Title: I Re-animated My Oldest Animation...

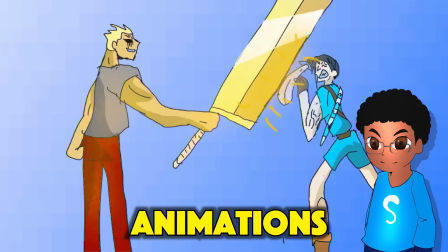today I'm gonna be animating one of my oldest animations, which was made back in 2020, and as you can see, it looks terrible. I mean, look at this. But we all have to start somewhere, right? So the big question is, how can we improve this?
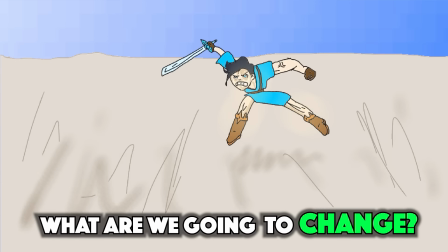Well, the most important thing is to plan out what we're going to change. So here's a breakdown of everything that went wrong in this animation.
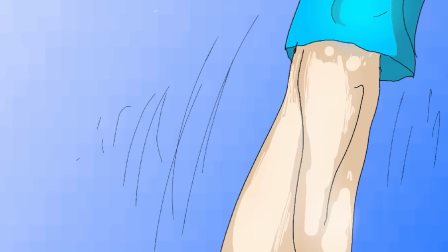First, the lines are unclear. You can clearly see that I wasn't confident with my strokes back then, and that made everything look stiff and unnatural.
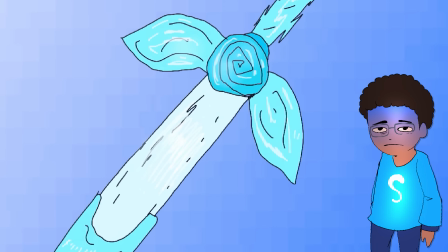It's like the lines are fighting against the flow of the animation instead of supporting it.
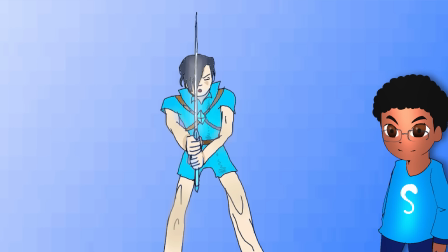This time we're going to be much more precise and confident with the lines, which is going to give it a smoother and cleaner look.
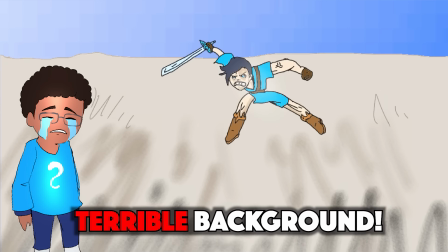Next up, the background looks like it was made in 2 minutes. I mean, what even is this?
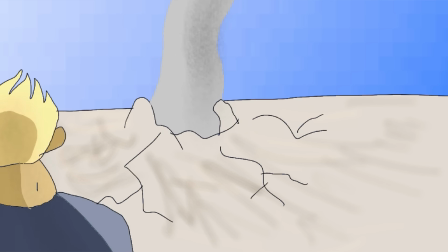It's flat, it's boring, and it adds absolutely nothing to the scene.
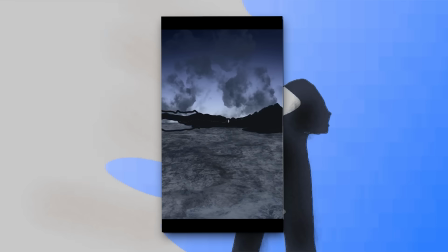This time we're going to make an actual background using Procreate, and these paintings will fit the animation style and help bring the scene to life.
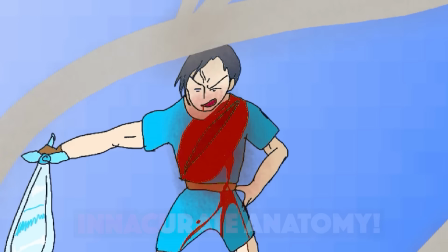Then there's the anatomy of the character. I mean, it looks like a mess. The poses are stiff and the proportions are way off.
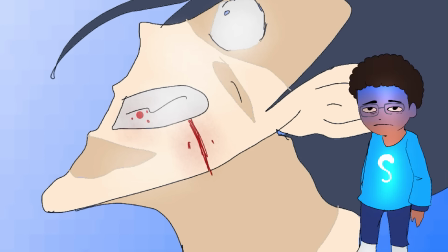So here's a cool trick I learned. If you can't see the problems with your drawing, just flip them. Then you'll notice all the mistakes and you can easily fix them.
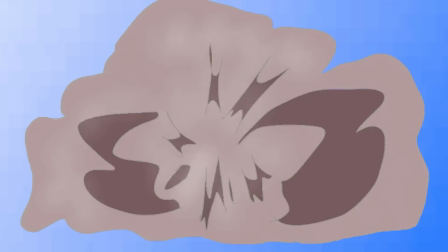Finally, there's no compositing in this animation. Everything just looks flat and lifeless, which is totally the opposite of what we want.
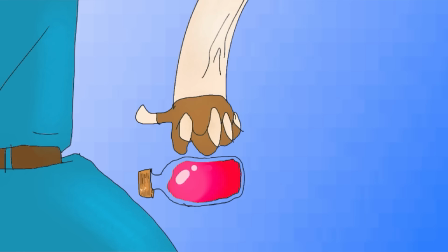So we're going to add some depth, some shadow, and maybe even some cool effects. This animation has 30 cuts, so it's going to take a lot of time.
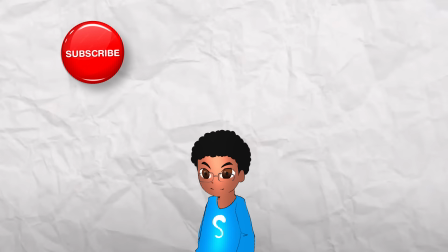But if you enjoy the work I do, please consider subscribing, following me on Instagram, and checking out my favorite if you want to support me.
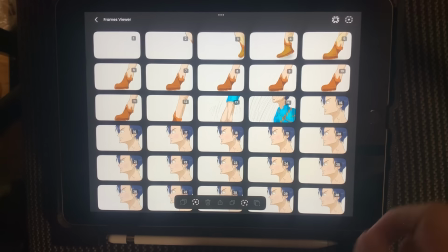Without further ado, let's get started. So here are all the cuts that we're going to be remaking.
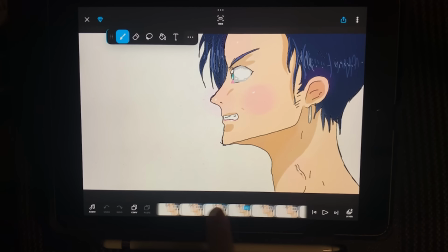The first cut shows the main character's foot, then the camera pans up to his face. But the movements is so stiff, so we'll make his head move and add a little bit of fluidity.
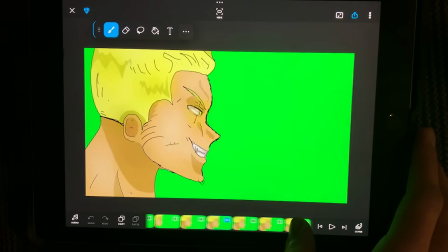By the way, we're going to call him Taiki. The second cut will follow a similar pattern, but this time we'll see the villain, and we'll name him Kokuto.
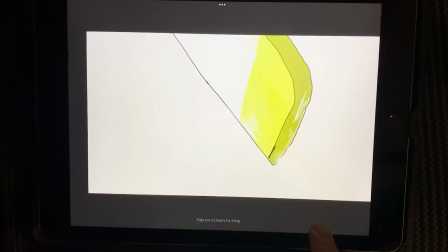Next, we have 2 quick cuts of a sword being pulled from its scabbard.
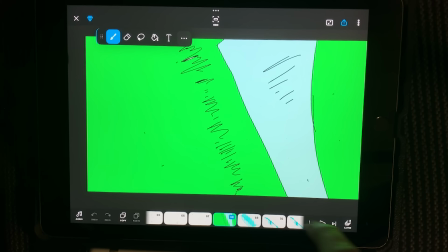Then Taiki swings his sword, and we'll use a specific shape to create the speed effect to make the motion feel faster and smoother.
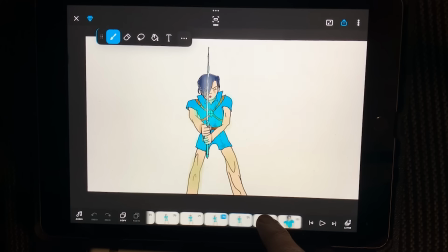In the next cut, we need to fix the zoom effect and make it more dynamic and interesting.
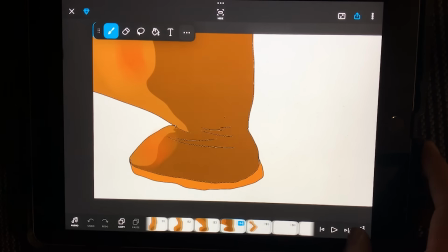After that, we'll add more anticipation and speed to make the cut feel more impactful.
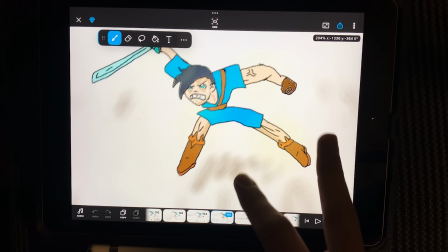Oh, this one needs some serious improvement. The anatomy of Taiki's body is off, and the perspective of the ground feels wrong.
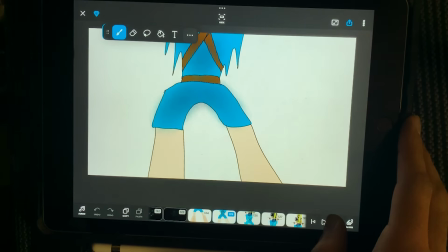Oh, this one is pretty cool. We just need to add some light effect and it will look way better.
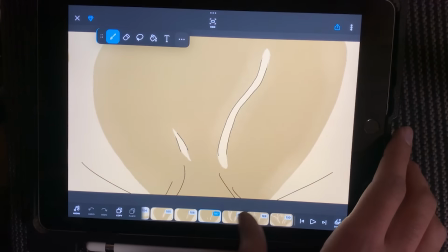These next cuts are a bit too exaggerated, so we'll simplify them and just keep the mouth cut for clarity.
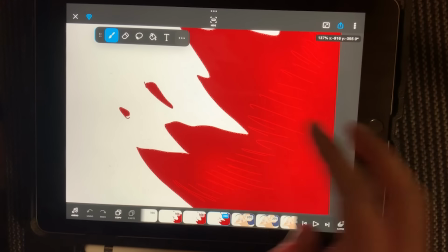The blood in this shot lacked details, so we'll be adding some more depth into it. Oh, now this has to be the worst cut I ever made.
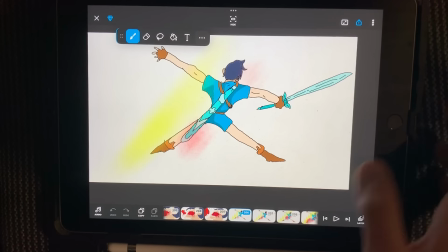The jawline looks terrible, so we'll have to adjust the anatomy. This one also lacks movement, so we'll add more action to make it feel alive.
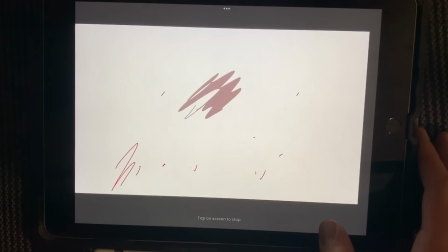This shot is pretty cool, except for this one frame, but the explosion needs some more work to make it look more dynamic.
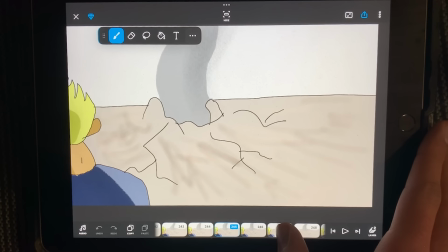The fog in this cut would look better if it was made in Procreate.
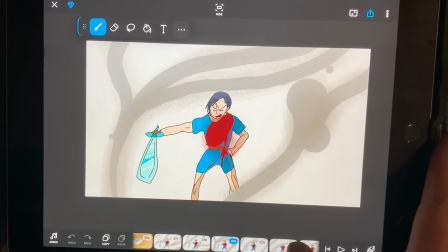This eye shot needs more details to give it more intensity, and on this cut the smoke just looks too simple, like it's just lacking details.
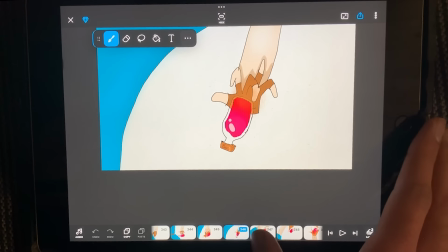Oh, this shot is actually fantastic. It might be the best cut in the entire fight sequence, so we'll just have to fix the drawings, but we'll keep the same energy.
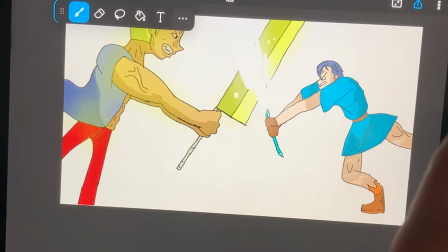Lastly, the rest of these cuts are too rushed. They don't have any solid foundations, so we'll be fixing them to make it more consistent.
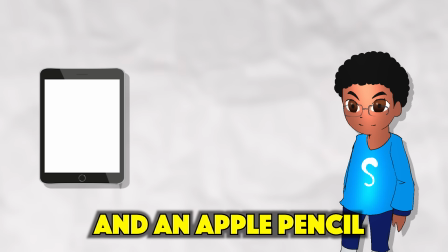In order to do my animations, I'm going to need an iPad and an Apple Pencil, and the applications I'm going to use are flipaclip,
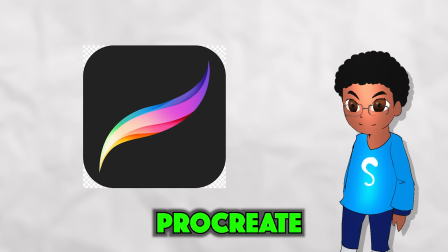which lets you animate, and Procreate, which is perfect for backgrounds and smoke effects.
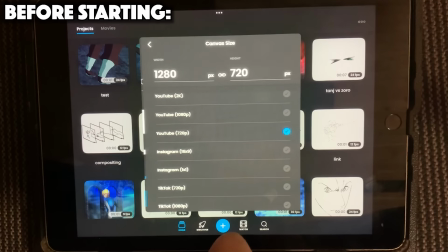In order to make the animation, we're going to create a new project and choose the canvas size to 180p, and it's going to be in 24 fps.
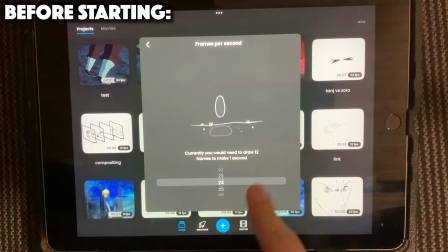The backgrounds are going to be in 24 fps, and most of the time the characters are going to be in 12 fps.
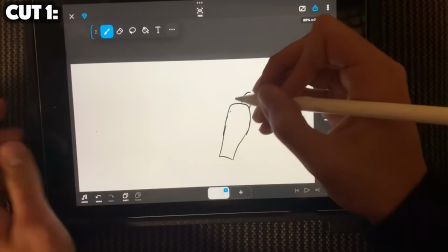So now we're going to start off with the first cut. Now there are a lot of things that don't work with this cut.
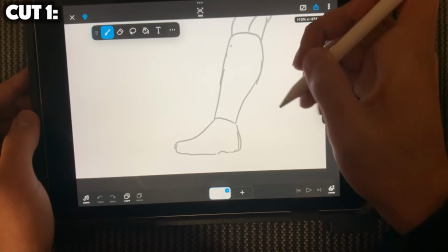The first problem is that we have to fix the anatomy of the foot. It just looks too big, and also the lines are unclean and they are too big,
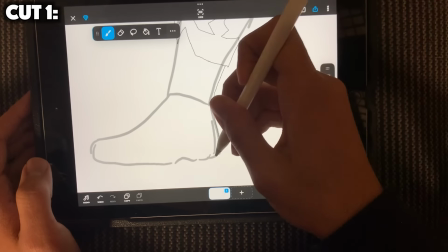so I will use the pixel brush instead of using the normal brush, and I will need to have clean lines,
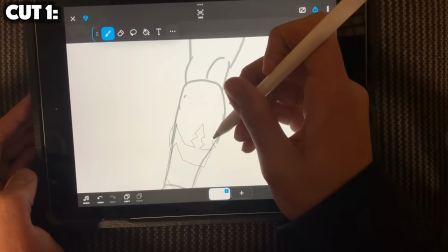and we're also going to add more frames.
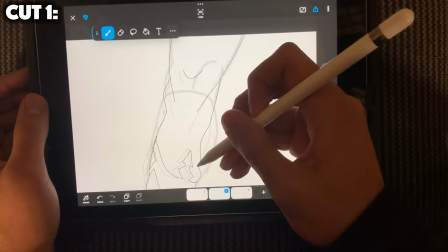So we're going to start by animating the foot touching the ground, and then I will animate the beginning of the animation, since the beginning is not as important.
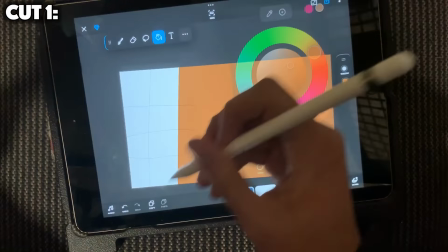Then I will also create a color grid for my characters.
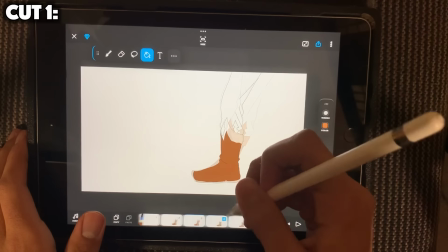After that, I will use these colors to fill every part of the animation, and for now we won't have the shadows.
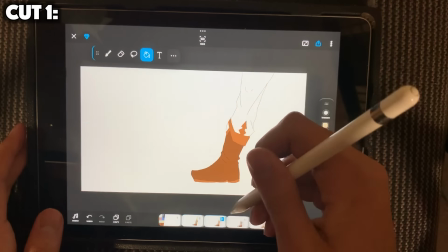I have a way more efficient way to do it, but more on that later.
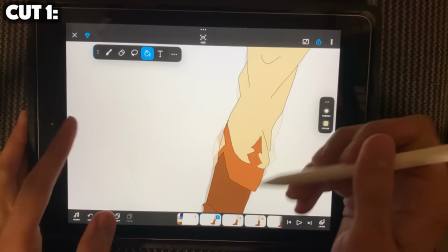Also, to make sure the animation movement is smoother, I will use the select tool to place the foot correctly.
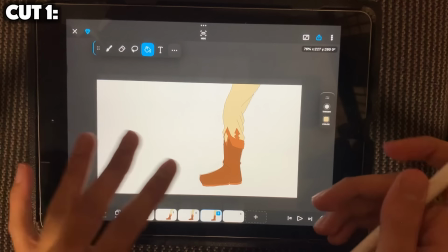So now the most interesting part of this cut will be the shadows and how we will make the shadows.
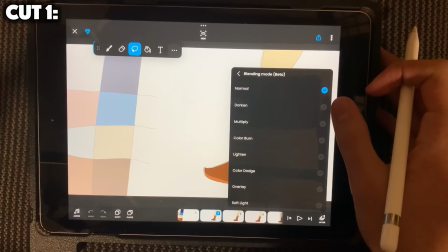So basically we will duplicate this layer of the foot, and then the blending mode of this layer will be the multiply mode, which is gonna make everything darker.
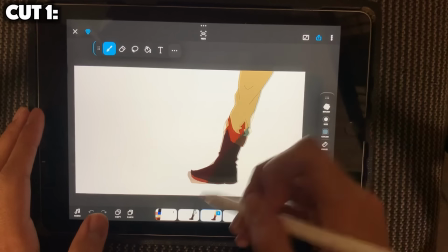Then we will use an alpha lock to fill everything with a dark shade of blue. Then we will delete the parts where there will be light, by adding white.
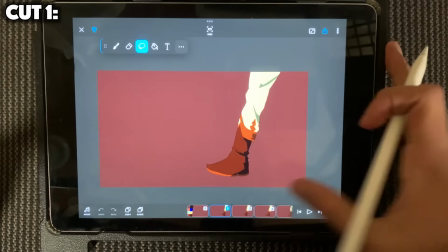For the compositing, I also copied the layer, so I basically did the same thing,
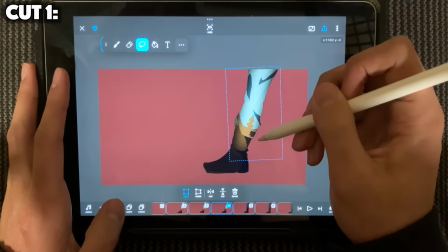and I used a white airbrush to erase these parts and give them a bright effect, and as you can see,
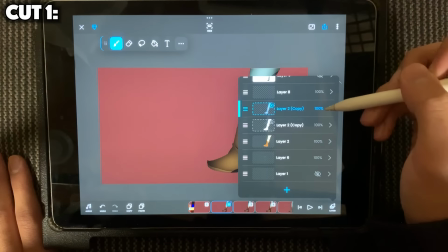the difference is shocking.
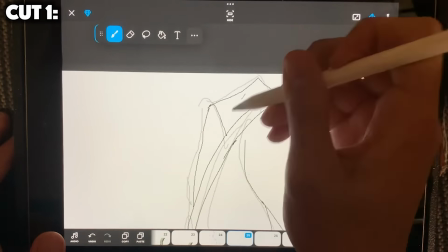For the pan up, I want it to be smoother because in the original animation it doesn't look that good, so this is why I chose to make it in 24 fps.
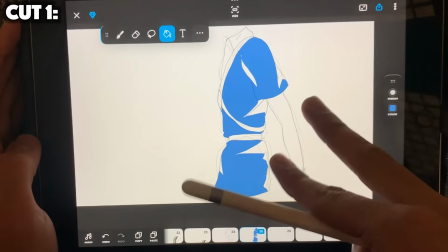So in order to do the pan up, I drew the upper part of the body.
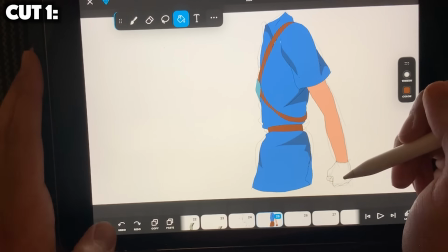Also in this part of the body, I made sure that the hands are closed to show that the character is angry.
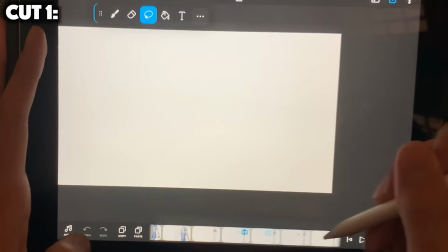For this part, since it's gonna be pretty quick, I can use pretty simple shading. Then I connected the upper body to the lower body and zoomed where his face will be.
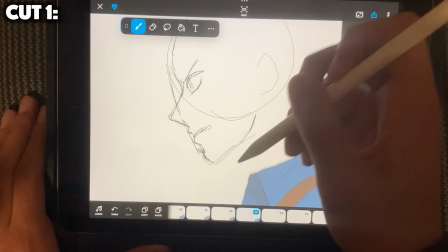In order to emphasize the fact that he is angry, I will tilt the head a little bit and lower his eyebrows.
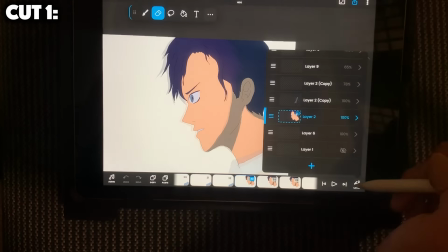Then for the shadows, I made sure they fit with this layer. Now, as you can see, we have a little problem here.
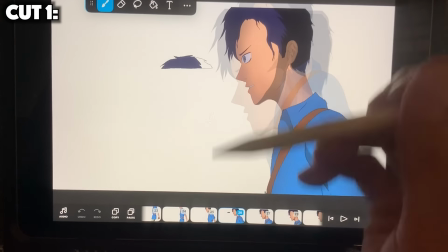The head doesn't reach the end of the frame, but it's pretty easy to fix. We just have to draw the missing part and add it on every frame.
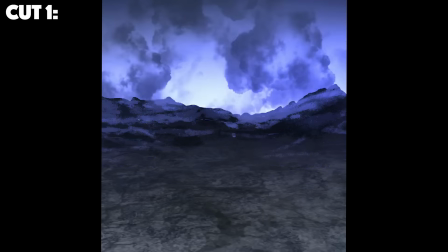Now we will create the background in Procreate by using the cloud brush, and we will also add the rock textures and the perspective effect, and we are done with the first cut.
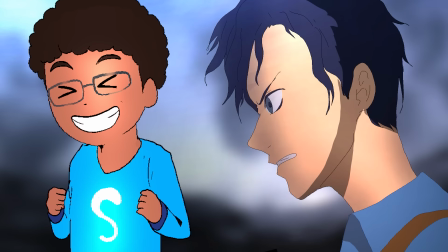As you can see, it looks way smoother, and we can move to the next one. For the second cut, I will put the ears higher and fix his jaw.
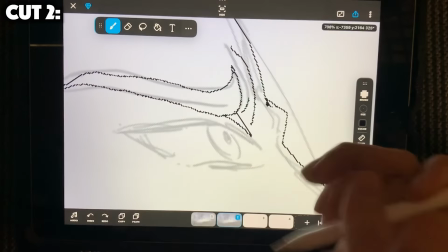So I'll also add a lot of movement, and I will animate his smile, which will show how confident and evil he is.
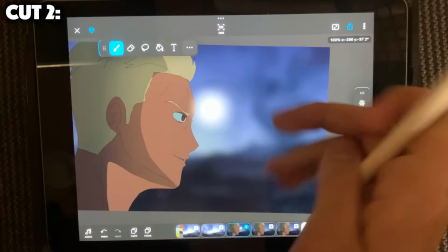Also, I'd like to explain that the compositing is done using the color dodge blend mode, the airbrush, and a black background.
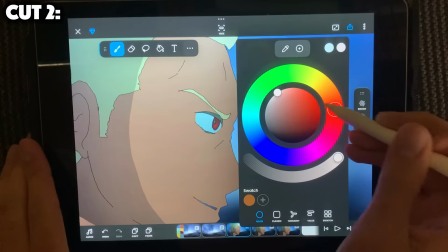After creating the movement and adding the compositing, we can add a red light to make him look even more devious.
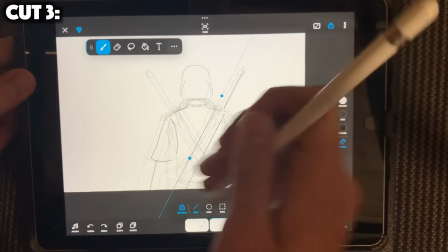The third cut is a still frame that shows the two characters.
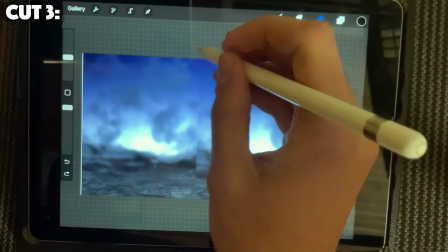We can see what they look like, and in this shot the background will be a little bit more detailed because we will see both of them.
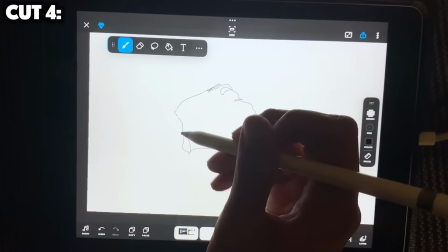The fourth and the fifth cut are pretty easy to make, and this time we'll use the ruler tool.
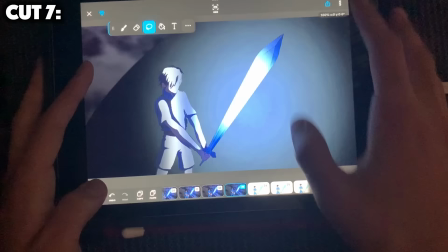So basically it's the cut where they pull their swords, and as you can see, the swords are not straight in the original. So this time we're gonna use the ruler tool to make sure the lines are straight. This is gonna make everything look better and cleaner. We will also add some smears to create this speed effect.
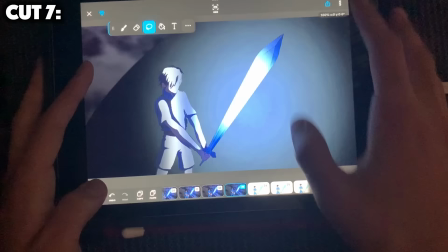Also, a very important part in the compositing stage is to add this light effect, which is gonna create this reflecting light on the blades. All the effects we've added in the fourth cut will be the same for the fifth cut. For the sixth cut, I'm gonna change it up a little bit to make it more interesting. This time I'm going to create a perspective effect.
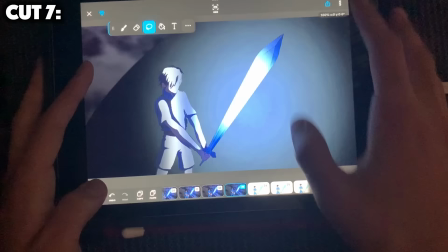The goal of this cut is to make sure the character looks like he is concentrated, and I will add a lot of frames before that will indicate that he is swinging his sword. We'll also use this shape to show the speed of the sword, and we'll make a blurry background in Procreate, add it to flipaclip, and we'll use the perspective tool to create this angle in the background.
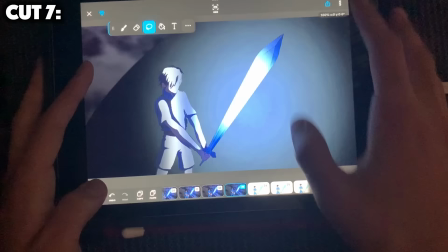And in the compositing, I'm gonna add a lot of particle effects, which is gonna add a lot of realism.
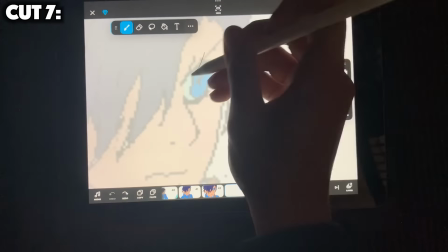Then there will be a transition between the sixth and the seventh cut with a zoom effect. Basically, I will merge two drawings by lowering the opacity of the first one.
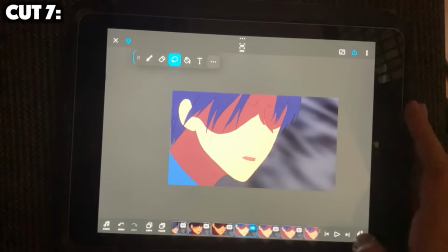Also, if you want to improve the breathing animation, we need cleaner lines, more details,
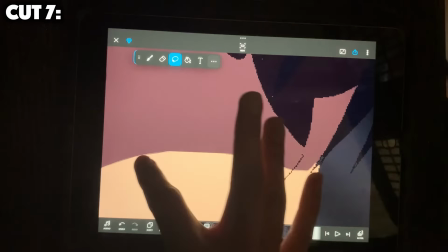and we need to put a little bit of a light effect in the mouth so the viewer will be looking here.
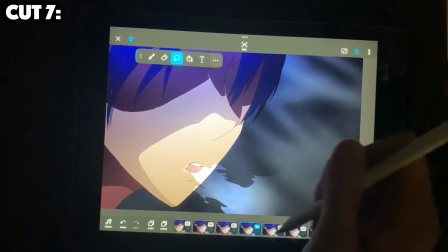For the smoke, we'll create this effect by using the color dodge and the select tool, which is going to be way better than the first one. Now for the 8th cut, there is a very important notion that I want to talk about, and it's the timing.